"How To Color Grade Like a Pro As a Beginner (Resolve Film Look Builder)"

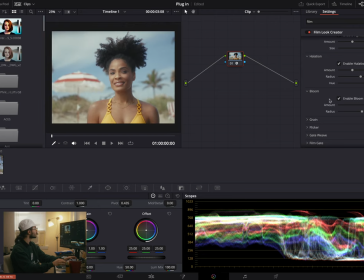Yeah, I like that. I like what that's doing. Cool. Yeah, so we'll leave that. Our grain, I like 16 millimeter grain, and then I like to make it pretty small. A lot of the time when I'm doing kind of grain on things that aren't supposed to be like filmish, like this was a commercial that was not at all supposed to look like it was shot on film.
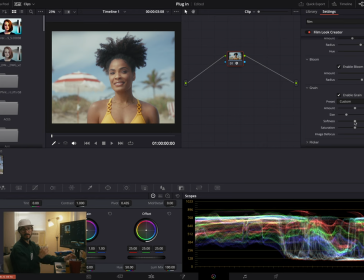I still like to have grain because I feel like it sharpens images better than adding actual sharpening. Like if you go into here, where is it? Nope. If you go into here and you add sharpening, I feel like the grain, if you make it really fine and small, you're not really noticing it, but it does kind of help to add sharpness back to the image without making it feel like digital sharpness.
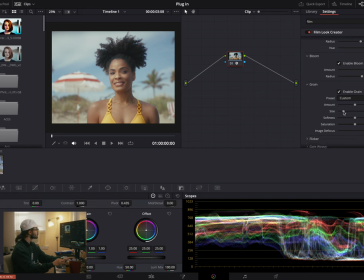So that is cool that they have a little grain tab in here. So we'll make it super small and kind of see what that's doing. I don't like how chunky that feels. Maybe if we make it less soft. Okay, I like the less soft.
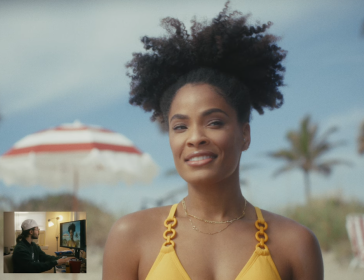I think that's probably cool. Yeah, I like kind of a harder, smaller grain. So let's make that even tinier. We're getting there.
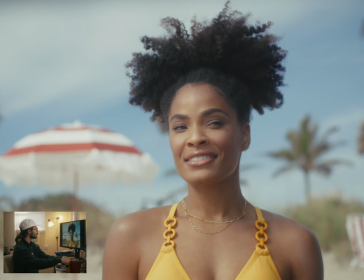That's not bad, but I think it's too much. So we'll back it off. Yeah, something like that.
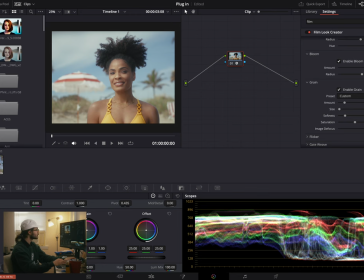Oh, this is cool. I was wondering why it's a little bit soft. So you can kind of, the Dehancer has this as well, where basically it kind of defocuses or like makes your image less sharp, because I guess that's like maybe how it would look on film. I don't know. I just shot film for the first time like 2 weeks ago, and I haven't gotten
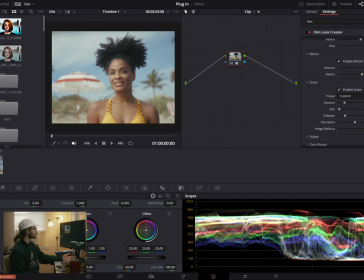the scans back yet, so I have no idea what it actually looks like. But I'm gonna guess maybe film is a little bit softer. So, but I don't want that much of it. So we'll maybe turn it to there. Yeah, I like what that's doing. And then we have some other stuff down here like flicker, which I think will just make it like kind of pulse as I'm going through here.
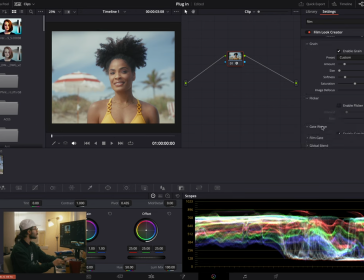Maybe not. I don't know. We'll just turn that off. And then gate weave. I don't know what that is. We're gonna turn that off. And then film gate. What does this do? Oh, this just adds a little border around it. That's kind of cool. Again, I don't think I really need that for this project, but it's cool to know that it's there.
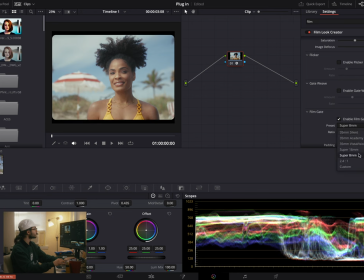Yeah, and it looks like you got kind of all of them here. So that's cool. Yeah, I don't think we really need it for this project, but that is nice to know that it's there. All right, cool. So this was literally one node just using the film look creator,
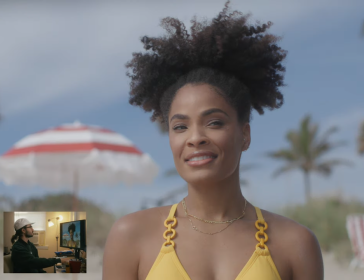and we went from our Rec 709 to that, which I think is pretty cool,
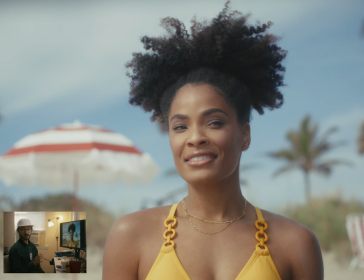especially, you know, doing that literally in one node with just one kind of little effect there. Yeah, this looks really nice. I'm very pleased with this.
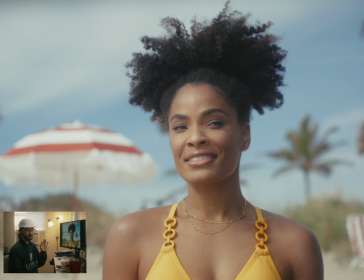There's a lot more that I would do to this if I was actually grading it, but because we're just specifically looking at this plugin today and kind of where you can get if you don't know what you're doing and, you know, you're just starting out, this is where I'm going to leave this for today. Super cool.
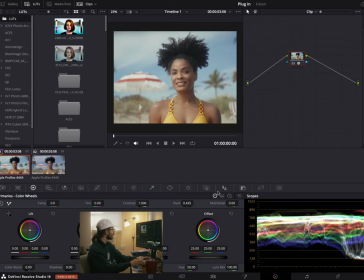Oh, no, I'm not. There is one other thing I'm going to do. The color splitter thing. Color slice.
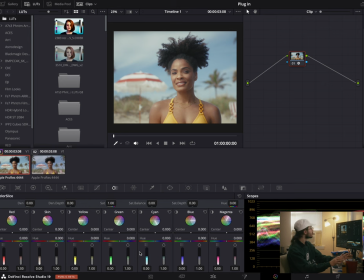So this is something that you before would have to do in a DCTL. But now I guess you can do this in Resolve. So that's super cool. Basically, the reason I would use these is like if I want to thicken up a certain color, like the reds, you can come down here and drag this up.
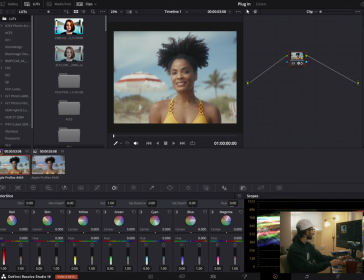I'm guessing this is going to break our image pretty fast. Yeah, like as you can see,
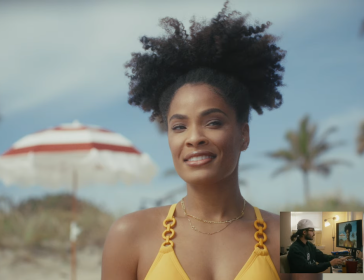it's like kind of making our skin tone a little bit like blocky down here and a little bit up there. So definitely going to want to be light with this.
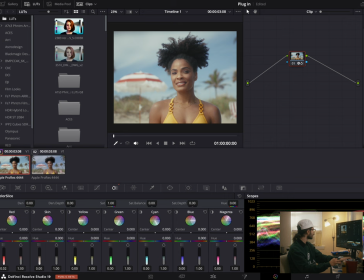So let's bring this like maybe 0.04. And I should probably be doing this in a different node, actually. Again, I'm not a colorist, so I do things a little lazy sometimes. Sometimes I don't separate all my nodes out. Sorry.
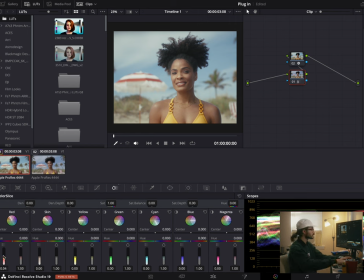So we'll add a 0.4 here of this and see kind of what that does. Oh, that's nice.
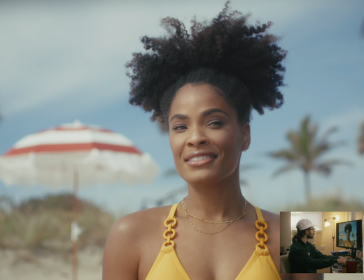Yeah, so as you can see, that really thickens up the reds here, which is what I really like.